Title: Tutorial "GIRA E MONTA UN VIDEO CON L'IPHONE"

Fare video con il telefono è ormai diventata una pratica molto diffusa. Questo grazie al fatto che lo smartphone è uno strumento leggero, maneggevole, sempre a portata di mano e sempre più performante in termini di qualità dell'immagine. Ma per fare un video ben fatto è importante tenere presente alcuni dettagli. Il primo fra questi è senza dubbio la scelta del telefono.
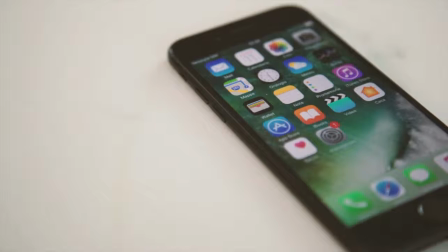[0:32]
Tra tutti gli smartphone ad oggi in commercio, l'iPhone è sicuramente tra i migliori a livello di fotocamera.
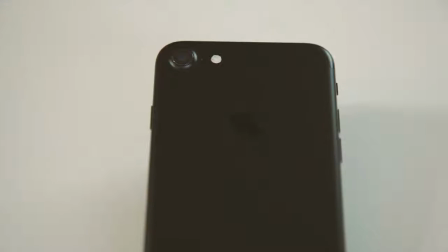[0:37]
Infatti è ottimo sia in fase di ripresa, ma come vedremo, anche di montaggio. Quello che utilizzeremo oggi è un iPhone 7. Come primo passaggio vi consiglio di controllare uno dei parametri più importanti in termini di qualità, ovvero la risoluzione.
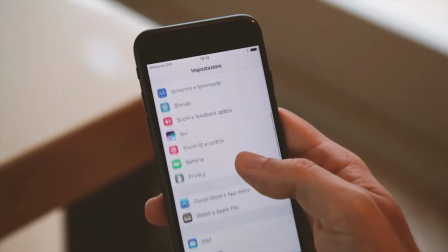[0:50]
Nel nostro iPhone 7 andate in impostazioni, alla voce foto e fotocamera.
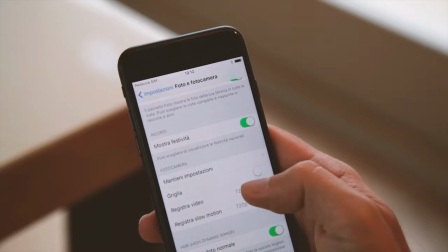[0:57]
A questo punto vi trovate quattro opzioni. Le voci 720,
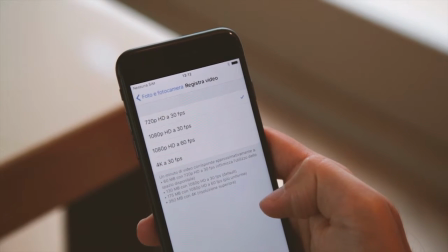[1:02]
1080 e 4K indicano la risoluzione, cioè il numero di pixel che compongono l'immagine,
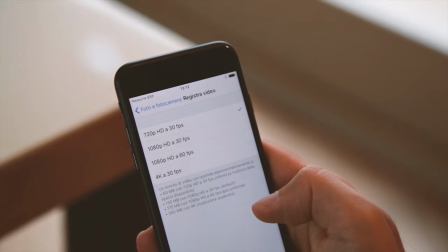[1:09]
mentre 30 o 60 indicano il frame rate, ovvero i fotogrammi al secondo. Prima di iniziare le riprese, è importante chiarire che cosa volete raccontare.
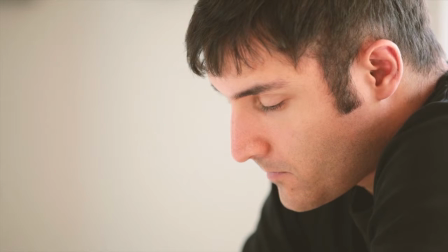[1:20]
Mettere per iscritto spunti e idee, ad esempio, vi potrà essere di grande aiuto.
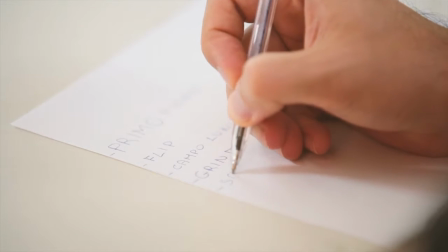[1:25]
O, se ve la sentite, potete anche già decidere un elenco delle riprese che pensate di girare.
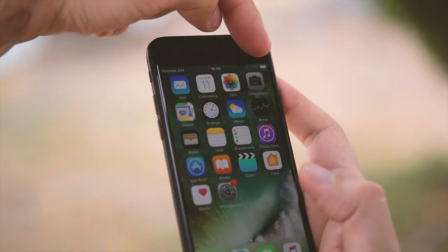[1:32]
Passiamo ora all'azione. Innanzitutto, assicuratevi di avere la batteria dello smartphone ben carica.
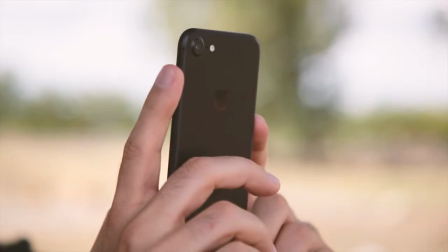[1:38]
Per fare le riprese è preferibile non tenere il telefono in posizione verticale come quando si telefona,
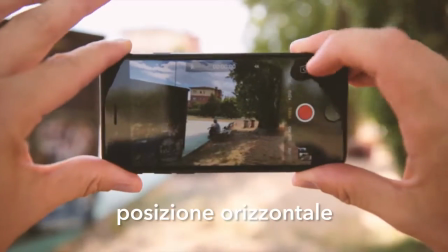[1:44]
ma sfruttarlo proprio come se fosse una telecamera. Quindi tenetelo in posizione orizzontale in modo da sfruttare tutto lo spazio dell'immagine.
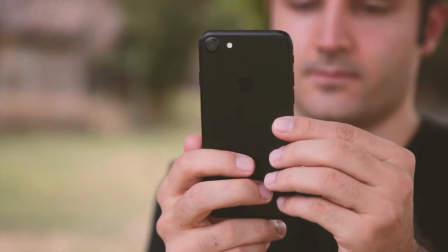[1:53]
Al contrario, in caso di riprese verticali, vi trovereste un video lungo e stretto, con due bande nere ai lati,
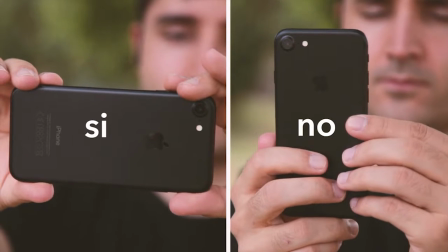[2:00]
e almeno che non lo vogliate come effetto voluto, è meglio evitarlo e preferire la normale ripresa orizzontale.
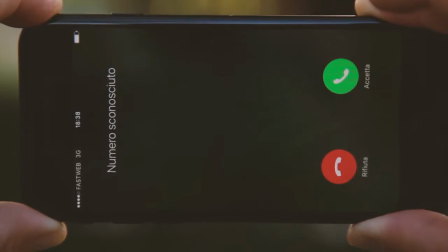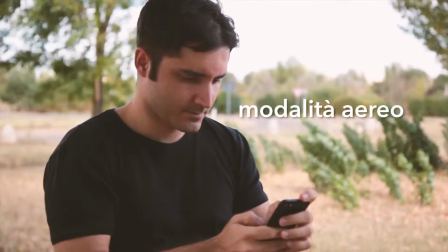[2:14]
Ricordatevi di impostare il telefono in modalità aereo quando fate le riprese.
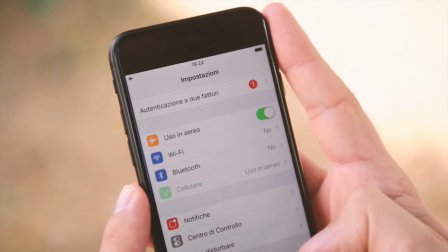[2:18]
Una telefonata improvvisa potrebbe interrompere la registrazione e comunque farvi perdere tempo.
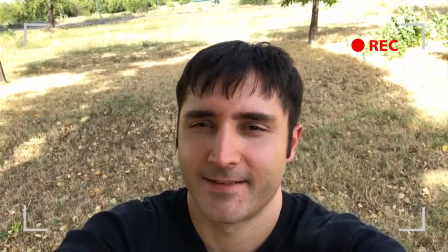[2:26]
Nessuno vi vieta di farvi un video selfie durante le riprese, ma per andare incontro ad una qualità maggiore utilizzate, se possibile,
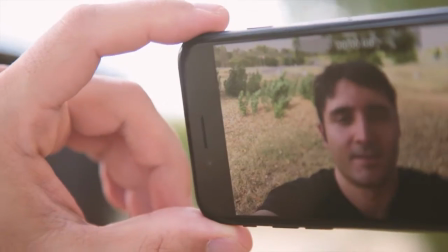[2:35]
solo la fotocamera posteriore ed evitate quella frontale che si utilizza per i selfie in quanto ha una qualità più bassa.
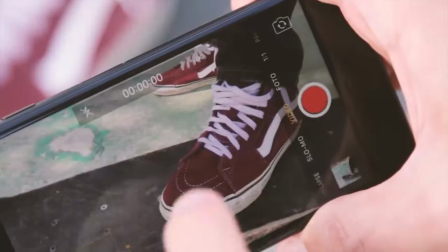[2:43]
Per mettere a fuoco il più possibile il soggetto inquadrato, toccate con il dito la parte di schermo che vi interessa e la fotocamera,
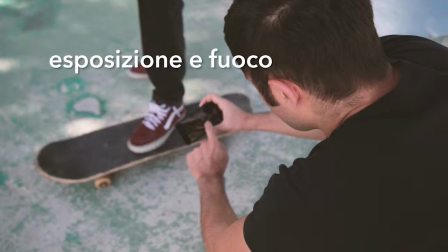[2:51]
oltre a mettere a fuoco, bilancerà anche l'esposizione, ovvero l'intensità di luce della ripresa.
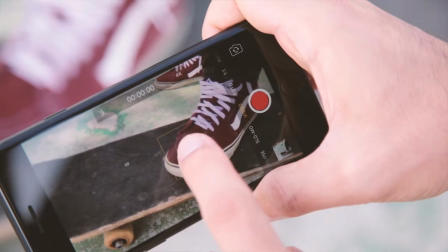[2:57]
Se volete che il fuoco e l'esposizione rimangano fissi, tenete premuto finché non comparirà la scritta blocco AE AF.
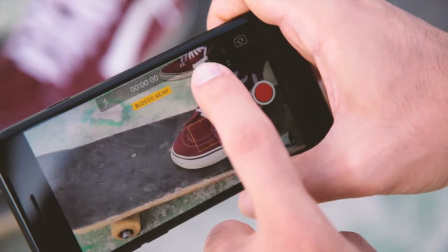[3:04]
Se volete essere più precisi e ve la sentite, potete variare voi l'esposizione della fotocamera in questo modo.
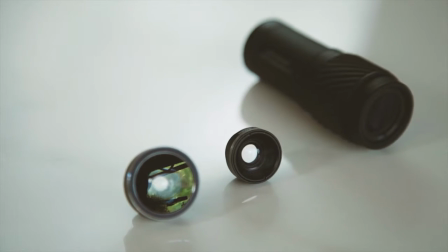[3:14]
Se volete migliorare la qualità del vostro video, l'aggiunta di alcune lenti davanti alla telecamera del telefonino farà il caso vostro.
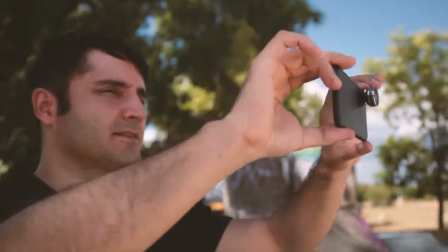[3:23]
Infatti, si tratta di un aspetto che sicuramente può fare la differenza nella resa del vostro video.
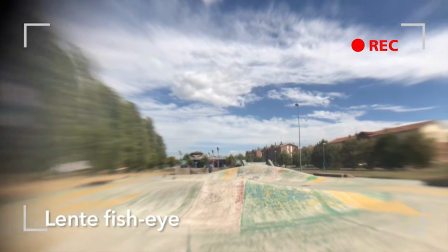[3:28]
In base all'inquadratura che decidete di usare, potete ad esempio scegliere diverse tipologie di lenti,
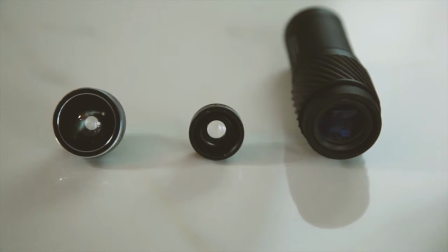[3:34]
ma parleremo di questo aspetto in un video specifico su utilizzo di luci e lenti.
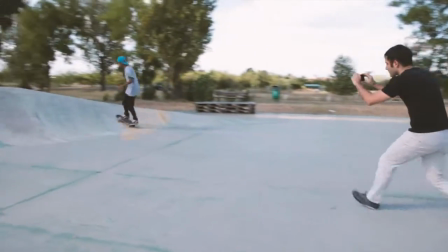[3:43]
Per ottenere un video gradevole, ma non monotono, cercate di variare nella scelta dell'inquadratura e della vostra posizione rispetto al soggetto.
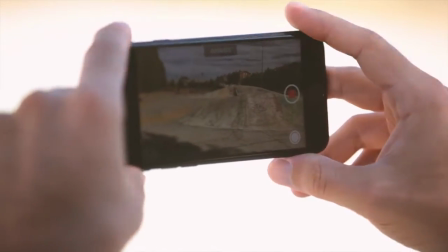[3:51]
Pensate prima alla ripresa che volete fare, registrate diverse clip di pochi secondi, mantenendo il telefono il più fermo possibile.
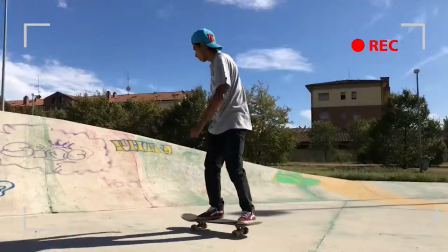[3:59]
Quindi ad ogni ripresa cambiate angolazione e inquadratura.
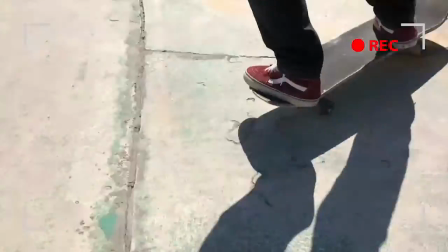[4:02]
Magari fatene una larga, poi una più stretta, una figura intera ed infine un primo piano.
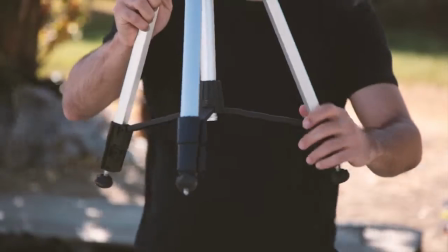[4:11]
Le immagini tremolanti non sono belle da vedere, quindi è bene cercare di stabilizzare il più possibile le riprese.